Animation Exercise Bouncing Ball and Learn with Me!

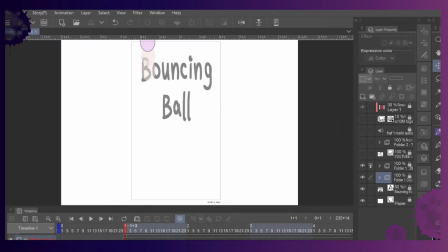235s
How I use pose to pose on this was I drew the first frame here so I knew where the ball was going to fall,
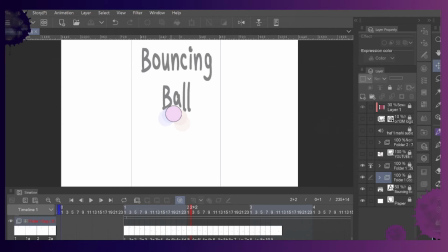245s
down here where it would hit the ground, up at the apex of this arc as it's bouncing, and then when it hits the ground again, up in the air when it's bouncing, grounds, off screen.
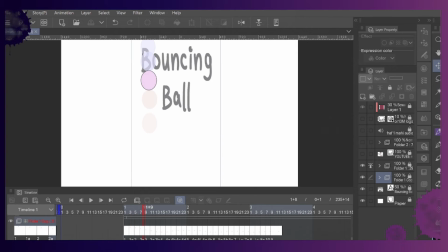263s
And then I just drew in between until I got what I liked. Okay, then the third one, slow in and slow out. Like you start off an action slowly,
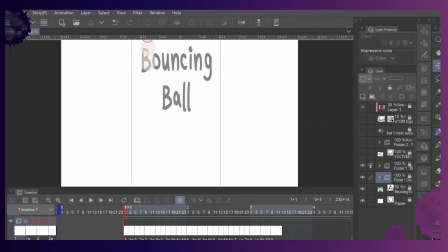280s
build up the speed, and then as it comes to a stop, it slows down. And they're closer up at the top as it comes into frame. And then I spread them out when they start getting closer to the
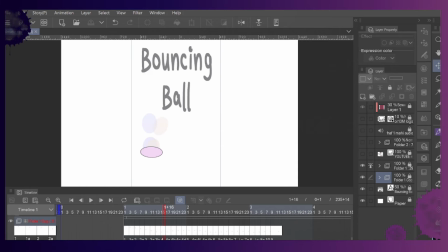299s
ground so it can make more of an impact as it hits the ground. But then it jumps here because at the very beginning it's going to have more of an oomph as it uses the momentum from before to get out.
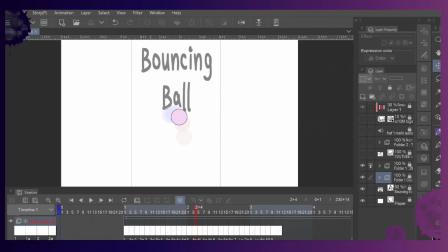318s
But especially when it gets up to this arc and it's bouncing, there's going to be more because the gravity is trying to pull it back down to the ground. So I added more in-betweens here before it starts gaining up some more speed to hit the ground again.
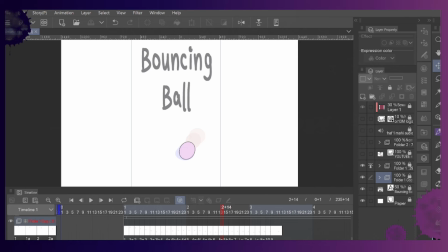337s
And then I added some more frames here since the second bounce is going to be a little slower, softer, and not go up as high. More frames up at the apex of the bounce, and then that third one just takes it right off the screen.
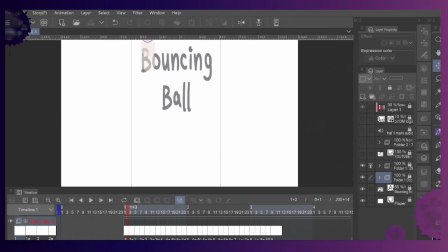355s
And arcs. I talked about it just a little bit already because of the bouncing here. It goes in an arc instead of straight up, straight down.
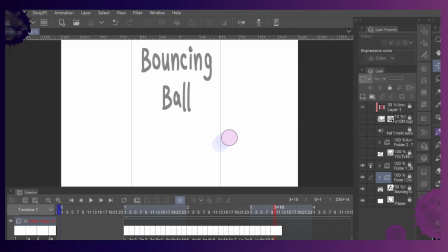369s
It just gives it some more life, a smoother animation. It's more realistic to move an arc. I mean, even when you're like walking, your body moves in an arc, not straight like a robot.
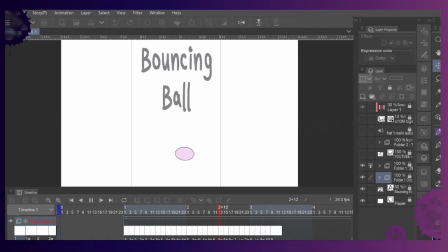389s
And a ball is the same way. It just moves in arcs. Can't really go into much detail with that. I mean, it is what it is. And timing is the last final one that I use. The number of frames between two poses and how they are placed,
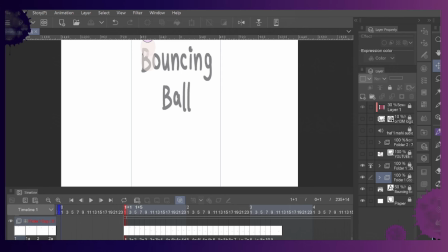408s
which I actually kind of talked about a little bit in the slow in and slow out. Like I said, I animated this on twos where it's one picture is 2 frames long.
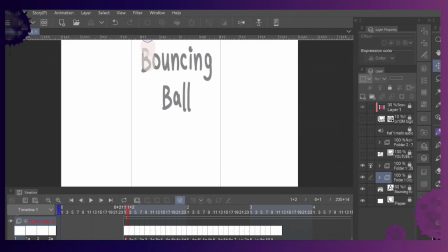426s
And that's just because it worked better for me. It looked nicer, cleaner, smoother, because I tried to mix them up and see,
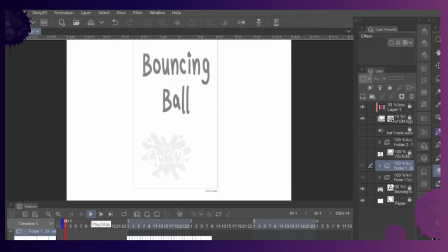437s
but this worked so much better. You can do on ones where it's literally just one drawing per frame instead of it holding for 2 like I have here.
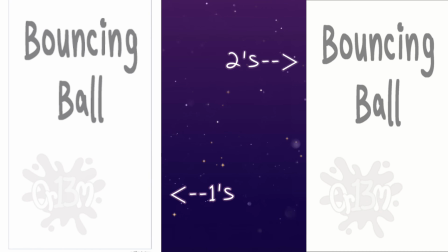451s
But for me, like it glitches, it's jittery, it's not as smooth. I don't personally, unless it's a really fast movement, I never use the ones.
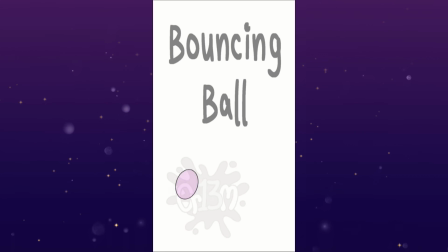465s
All right, I mean, that's it. That's all I've got. I'm not much of a teacher, sorry, but I just wanted to share this in more than just a image of a random bouncing ball on my channel.